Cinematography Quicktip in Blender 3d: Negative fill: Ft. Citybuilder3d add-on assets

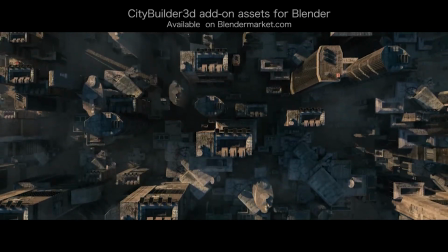0s
What's up guys it's Brad from Ladder Protect here. In this video I'm going to explain a very simple and effective technique to get more cinematic and moody lighting for your CG environment renders.
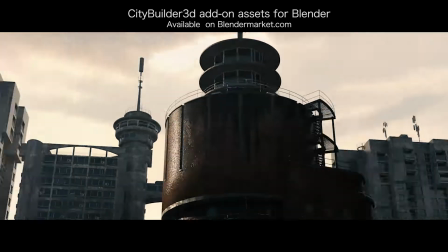9s
The technique is simply the use of negative fill to create some shape to your scene.
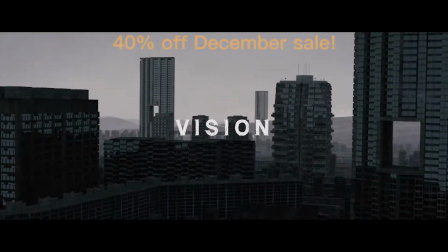13s
I'll explain this very quickly but before we get started I wanted to announce that we are having a 40% off December sale on all of our Blender Market products and add-ons including City Builder 3D,
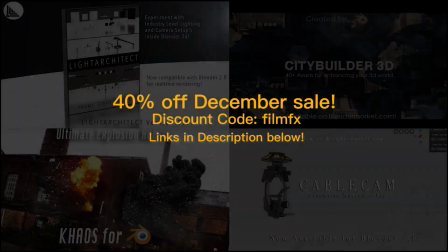22s
Chaos, Cablecam, and our add-on value pack as well so feel free to use the discount code FILMEFFECTS for your 40% off this December.
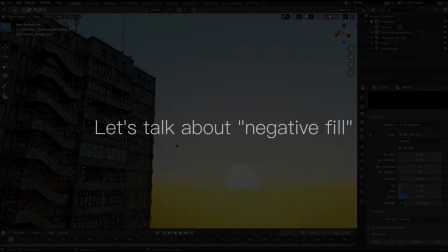29s
Anyways guys, let's get started. Let's talk about negative fill. It should be no surprise that lighting is key to creating a specific feel and look for your visuals.
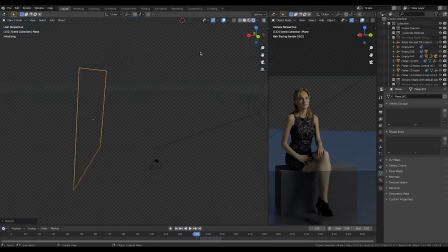37s
Most of the time we try to do this by adding lights or emission planes in various parts of our scene to shape our renders and even create pools of light.
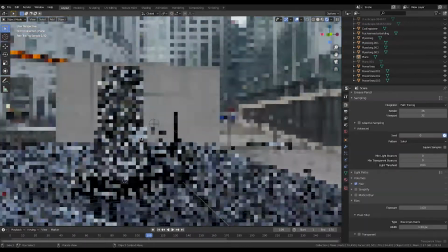44s
We also use techniques such as sky environments or HDRIs to get an even more realistic look for our scene.
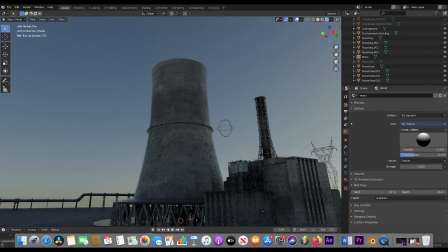50s
One thing I haven't heard a lot of people talk about, however, is It's taking away light where you don't want it or using negative fill to bring down the ambient light coming from a particular direction in your scene.
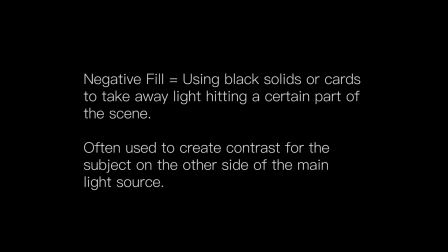60s
You see negative fill is simply the process of using black planes or cards to take away ambient or bouncing light from a certain area.
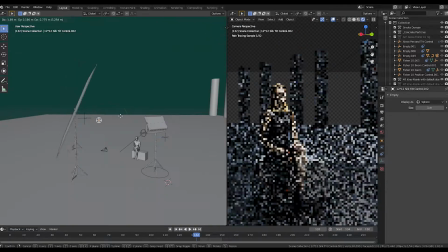67s
In live action cinematography we often use large black solids or flags to do this and create shape on an actor's face for a close up.
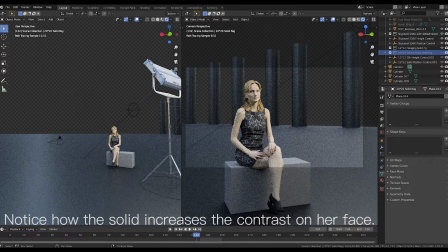74s
But this technique can also be used in 3D renders using black cards or planes. I use negative fill a lot in our new City Builder 3D industrial trailer.
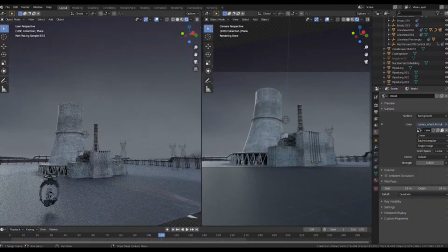82s
For example, in this nuclear power plant scene setup,
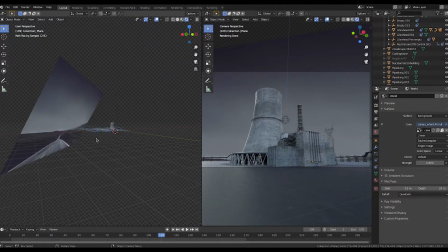84s
I used HDRIs from HDRI Haven to light the scene in a very general way and then added a large black plane by the camera to cut the ambient light from behind it.
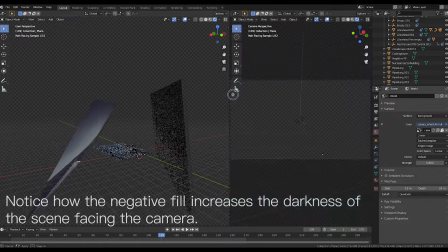93s
By doing this, the light hitting from behind the nuclear power plant is much brighter compared to the ambient light from the HDRI behind the camera.
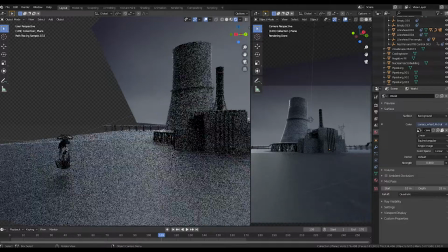100s
This creates a soft backlit look that makes the scene much more moody, which is exactly what we are going for.
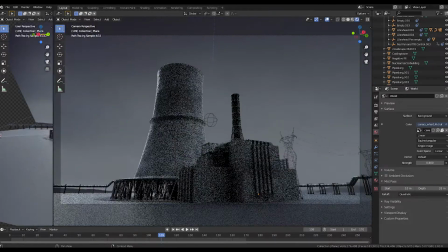105s
This concept of using negative fill is very simple, but you can get a variety of looks and create shadows in different parts of your environments depending on the look you're going for.
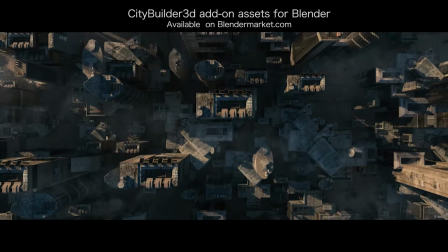113s
Anyways guys that's it for this short quick tip video. I hope it was helpful. As always feel free to leave a comment if you have any questions or suggestions in the comment section below and I'll see you next time.